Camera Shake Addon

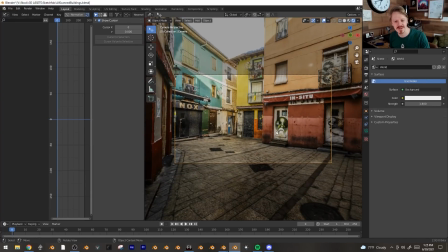Okay, so camera shake. I made a tutorial about this where I said, all right, you grab your camera, you hit I, add a keyframe here, you grab one of these axes, and in the modifiers panel here, you add some noise to it, and maybe scale it up, and maybe scale it down, and look at that, it's camera shake.
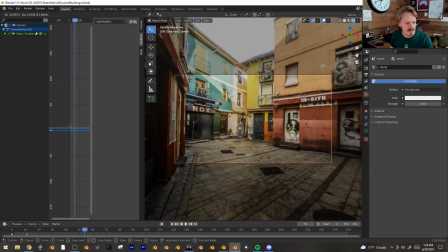And if you want, you can copy this and apply it to another axis, boop, like that, and maybe we offset it, and there we go.
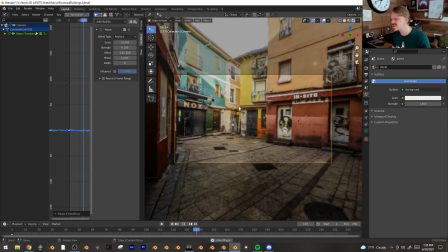We've got our camera shake. Except that this is not good. And when I say camera shake, I don't always mean whoa. I mean any imperfection in the animation of a camera, and it can be really, really subtle. But camera shake isn't just noise. It's a byproduct of the method you're using to move the camera. If you're walking around holding the camera, looking at stuff, the camera's literally going to be bouncing, kind of like this. If you're standing filming a wedding, you know, and your legs get kind of tired or whatever, your hips are going to be a fulcrum, and you're mostly going to be like that. Same with like your hands. If you take a camera and you rotate it, you're not just rotating it, you're also moving it, you know, a foot and a half. Even if you just try to rotate it like this, the front of the lens is still moving like 3 inches. And all of this comes through in the camera shake. If you ever try to stay as still as possible and move your head just the tiniest little bit, and your eyes still have absolutely no problem seeing that movement. And that's because we use it as one of our tools for not falling over. And it turns out humans are really, really good at not falling over.
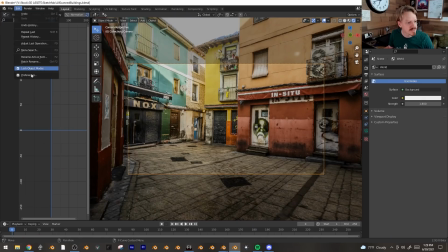It's kind of one of our superpowers. So check this out. I'm gonna go up to Edit, Preferences, Add-ons, and I'm going to install.
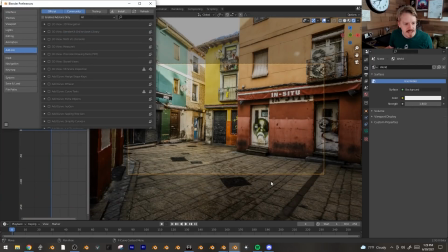Go to the zip file and click Install Add-on, and there we go, activate that.
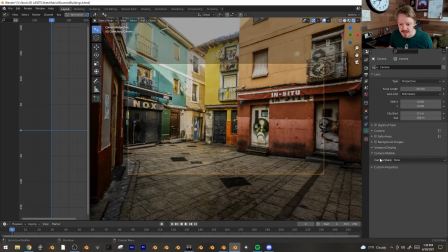And now, if we go into the camera properties here, we have this new panel called Camera Wobble. Okay, let's just pick one.
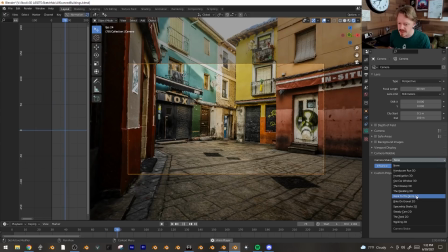Walk to the store.
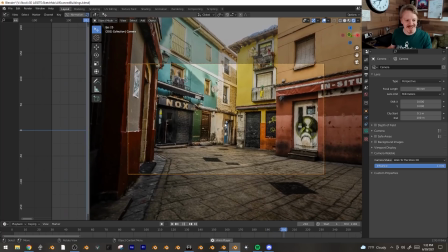And we have a full rotational, locational translation applied on top of the camera, so we can still move it and animate it however we like.
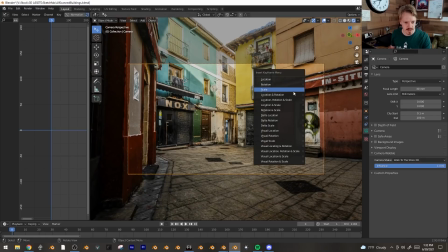So here, I'm gonna add one keyframe here, location rotation. I'm gonna add another one
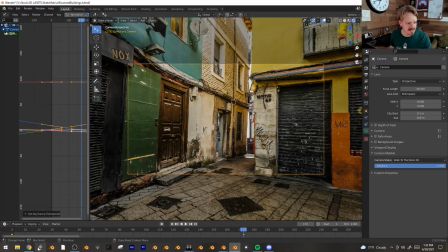here, location rotation. Shift E, make them linear, and now we have just an animation of walking to the store.
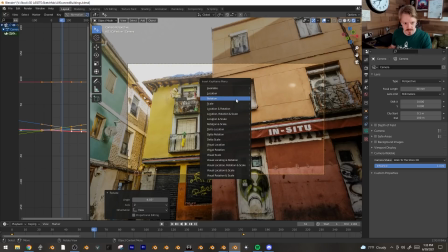And if you want, you can like be like, hey, let's look up here. Let's just slap some rotation keyframes on top.
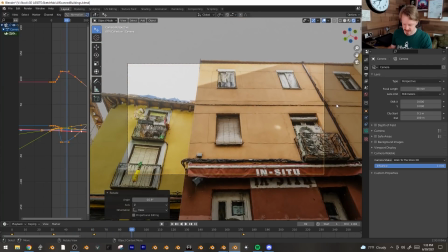Whoa. And it's so easy. And then here, let's maybe just look back down over this way.
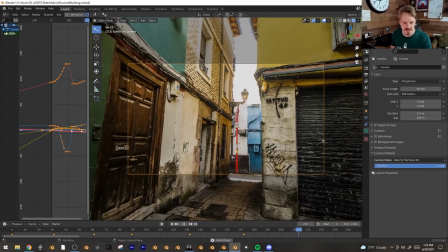And if you think maybe this is like a little bit much, you can just turn down the influence.
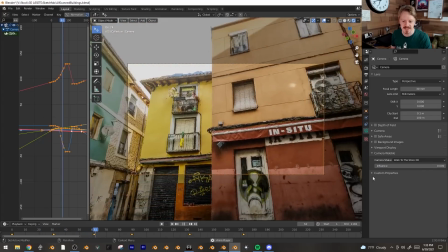And look, it becomes all perfectly smooth and digital again. I am gonna use this all of the time.
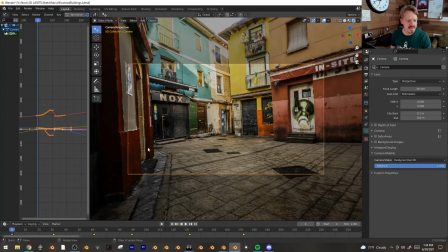Or we could do Handycam Run 3D. This one doesn't make much sense if the camera isn't moving fast.
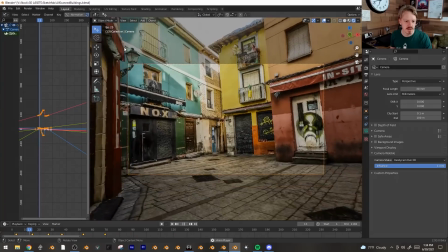Here, let's shrink all these keyframes a little bit, and then, whoa, look at that! Works pretty good!
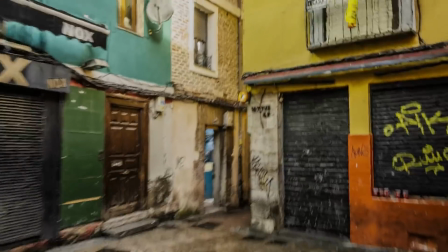This one in particular is helped a lot by motion blur because it's just so shaky.
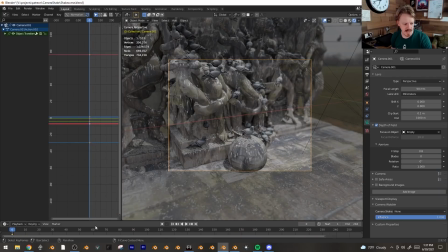Or here, let's add a keyframe here. And let's go a little bit later and add another keyframe here.
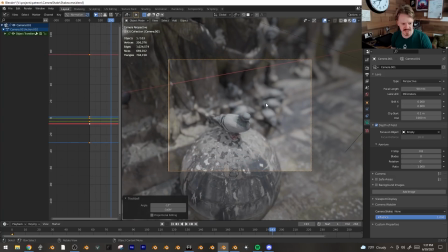We're gonna be checking out this pigeon.
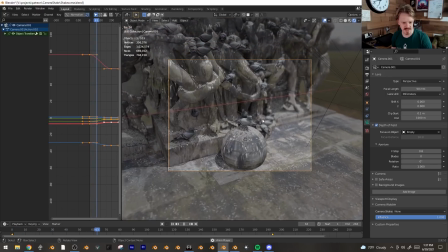Right now, this is a very robotic camera move, but let's pick Investigation 3D.
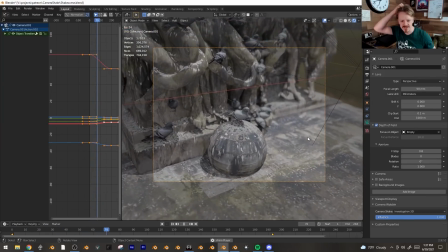Suddenly it looks like it's kind of a vacation photography. Somebody's just trying to get a little bit closer to this pigeon buddy.
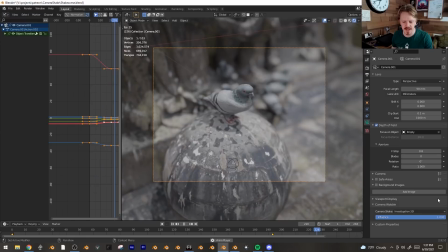Oh, pigeon buddy doesn't mind. And if you go, this is a bit much, you can, again, always kind of turn it down, keep it nice and subtle.
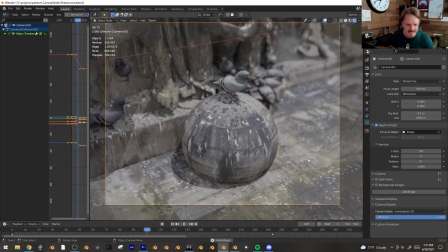And as it's going, you can actually feel the shifting of the center of gravity and the footsteps and all of that as we get closer.
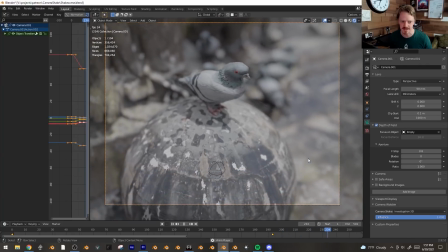And you don't get that with random noise. And of course, you can still change the focal length.
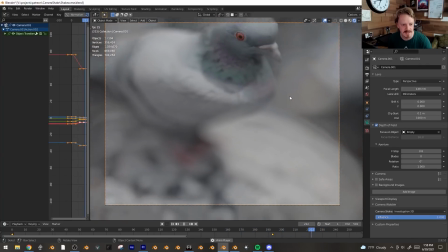I love you.
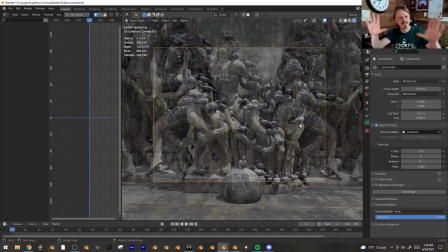Again, if you watch most movies these days, the shots are fairly stationary, but they still have just a little bit of life to them, as if there is somebody holding the camera, operating it. And so I like, for that one, like The Wedding,
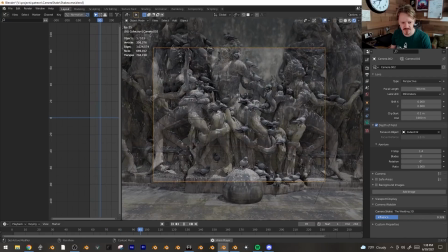which just stays very stationary, and again, maybe turning the influence down, so it's just moving just a tiny little bit. Or if you're tired of all your friends asking you to film their weddings, you can pick Bike on Gravel.